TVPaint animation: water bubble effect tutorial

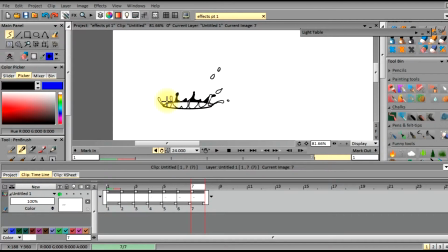[12:07]
So we're just going to go ahead and modify using an eraser, and we're just going to erase the back edge here a little bit, and what it'll do is it'll give it a kind of a nice fluidic look to it, and it's going to look like it's been
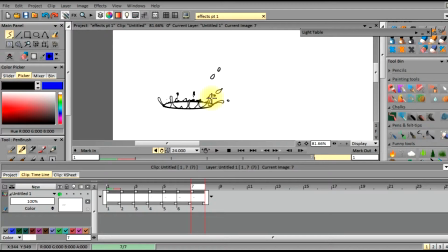[12:26]
it's receding further into the water, and just bits and particles are going to remain. And as we go along down the creating more and more keyframes,
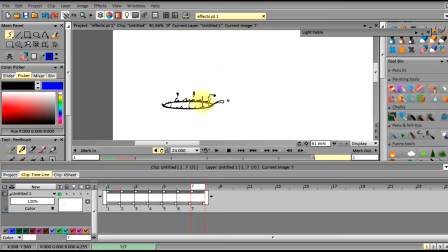[12:45]
we'll have to erase the water particles that are shooting off and use the light board to be able to see where we want to place the particles that are flying off further down.
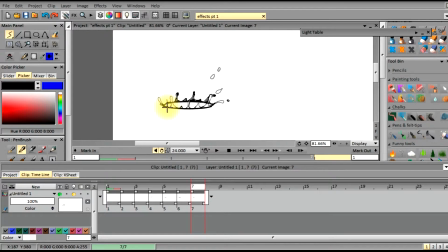[13:04]
And again, these are based on gravity, direction, force, momentum, and all these apply to kind of calculate where they're going to fall in the water. So we're just adjusting in the front end.
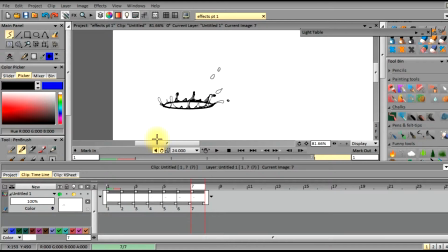[13:21]
We're taking it down even further just to give it to complete the animated effect for it to pop. Eventually there's only going to be a ring left.
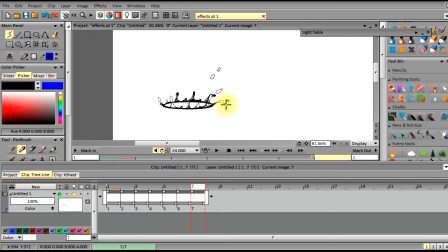And as you can see, I'm just continually taking and extending these water particles from the last frame. Some break up, some don't, some actually join together.
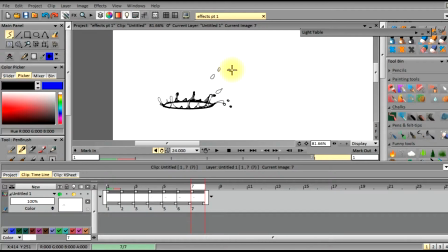[13:54]
I think I'm going to be joining together at least one or two of these particles so they all land at the same spot. Now this top one needs to be advanced further, but as you can see, the gravity is starting to take effect on it, so it's kind of like at the high point,
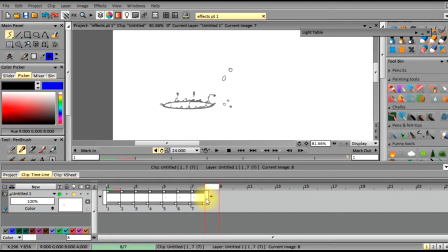[14:13]
and then it's gonna start curving downwards and towards the water surface. So just scrubbing the line to make sure that the animation is moving forward and fluid as we want it to.
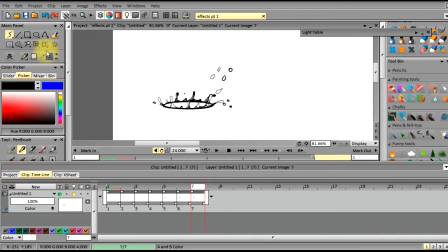[14:31]
Make sure that the effect is being achieved, and we're just adding a couple more particles, planning on to enhance the splashdown effect of the final ripple.
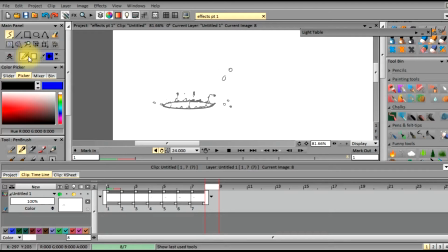[14:49]
So we're going to go ahead and add another keyframe here.
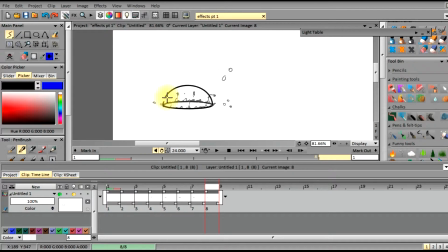[15:04]
again, I keep using the same water brush. This gives me my consistency, also the mass or thickness of my lines.
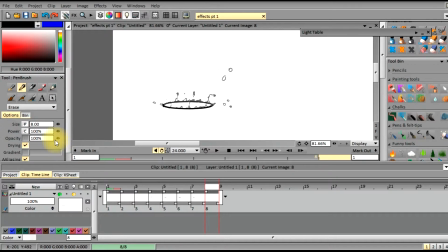[15:14]
Anytime you can try to make sure that your all your lines and your mass are consistent, you should learn shortcuts to do that. That way it will speed up your workflow, but it also will give more,
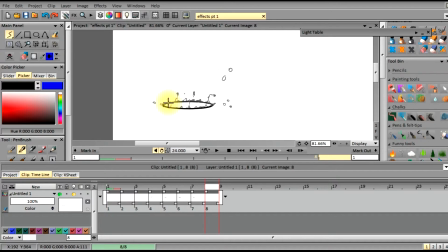[15:31]
your animation will be more smooth as you produce your animations. That way you can do less iterations. You don't have to, sometimes you don't even have to go back, and you can just use the animatic for the main animation, and all you have to do is a little bit of cleanup.
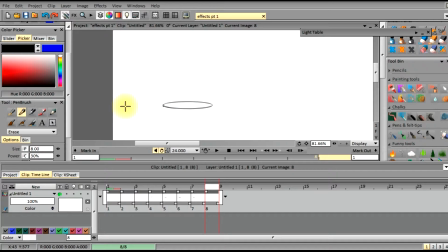[15:49]
So I'm just emphasizing the front end of this bubble, just using the oval part. And from here we're just gonna animate the particles that have shot off from the bubble pop, because right now the bubble has already fully popped
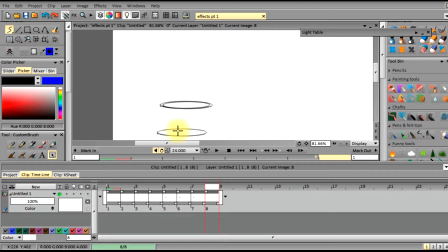[16:09]
and the ring is all that's left in the water from the ripple from the main bubble itself, the base.
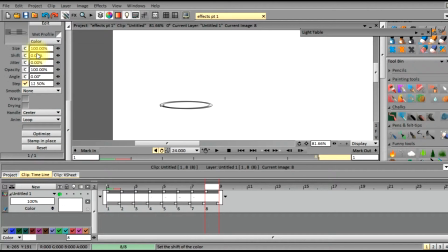[16:18]
So we're just gonna take and enhance the ring to make look like it's starting to ripple outwards. And I'm just testing out what kind of ripples we can use for the particles that are going to be landing upon the water.
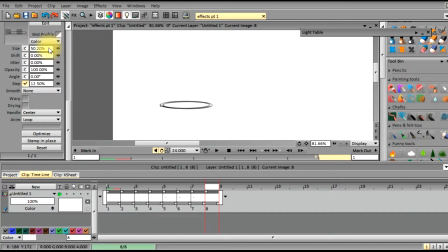[16:33]
And this is just a test phase, just to, you know, try to place how the ripples will look and get a brush down that I can use. I'll be constantly taking and resizing these brushes
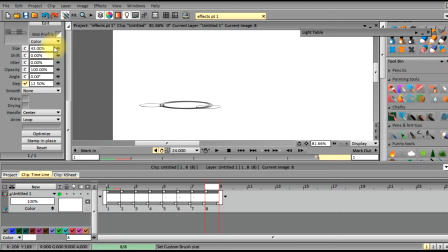[16:49]
so that way I can get the right thickness and the right look for these rings for the particles as they hit the water's surface. And this helps sell the realism of the effect you're trying to produce.
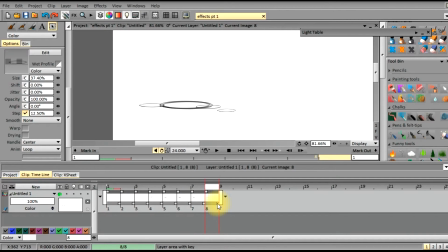[17:08]
And it is, you know, a little complicated just to do a popping bubble, but you know, everything, even the smallest detail is a work in animation and a work.
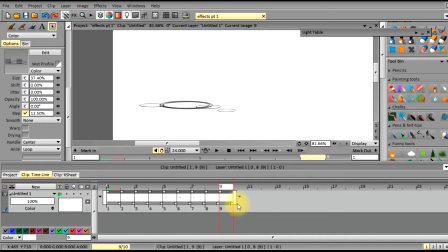[17:22]
It's just, you know, it gives you such pride and such fulfillment just to be able to even do a simple bubble. So again, I split the scene so that we can continue on with the same image,
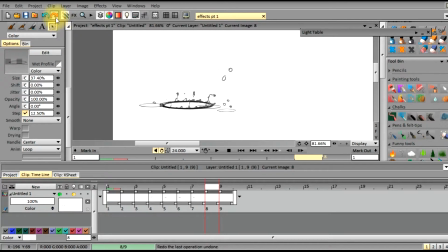[17:39]
and I'm just gonna find out where I'm placing the water particles and also the ripples, the ripple effect. So I'm gonna go back and draw these in a little heavier.
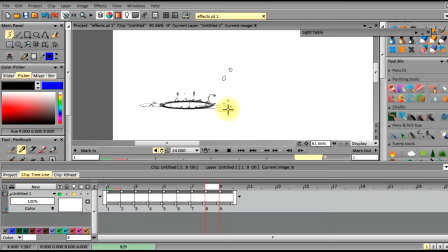As you go along and produce these, you can also try to create your own tool set.
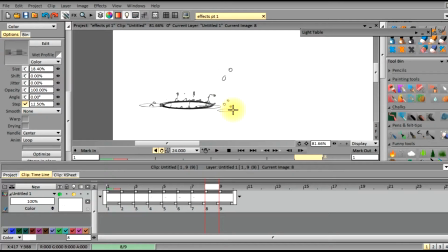[18:18]
I'm gonna probably go into more further detail in a later video on how to create your own tool sets, so that way you can import your tools from if you're working on a production, you can import them, and you can create
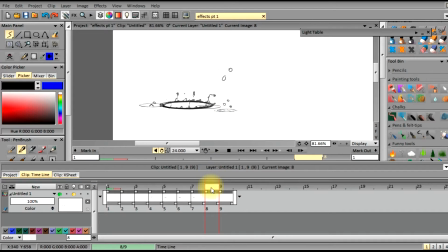[18:37]
consistent lines, consistent effects, and it will all have the same stylized lines and look of your animation, which is really helpful because you don't have to go back and you have to keep recreating each one of these tools.
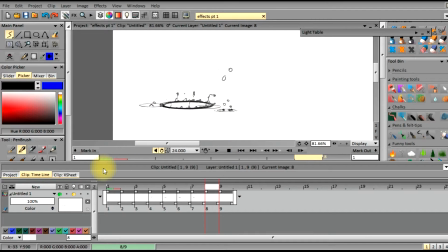[18:55]
So I'm trying to find out where the water drops are going to be hitting the surface of the water, or where we're going to place those ripples as soon as they hit.
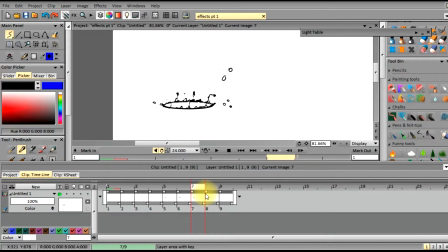[19:14]
It looks a little flat now, but once you get the ripple down and you can copy and paste or create more ripples outwards, it'll sell the look and feel of the effect.
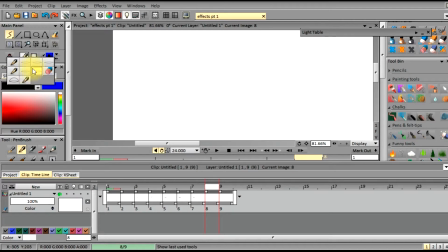I'm just gonna redo the ripple, make sure we got the one that I am trying to paint
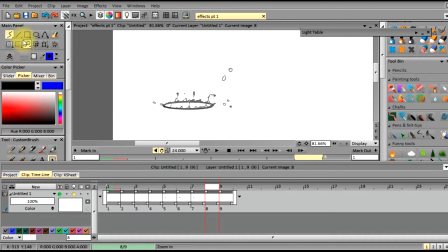[19:47]
that coincides with my last frame. So I go ahead and place it down. That way, because the water hasn't hit the surface yet, and I already laid down the ripples for it, for where it hit, So what I thought, it was just a lot easier just to go back and delete it all,
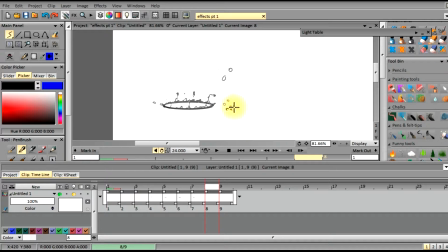[20:05]
and then once have the water right where the surface of the water is, that's where I can place my ripples. So I'm gonna wait till these water droplets hit the water to place those ripples.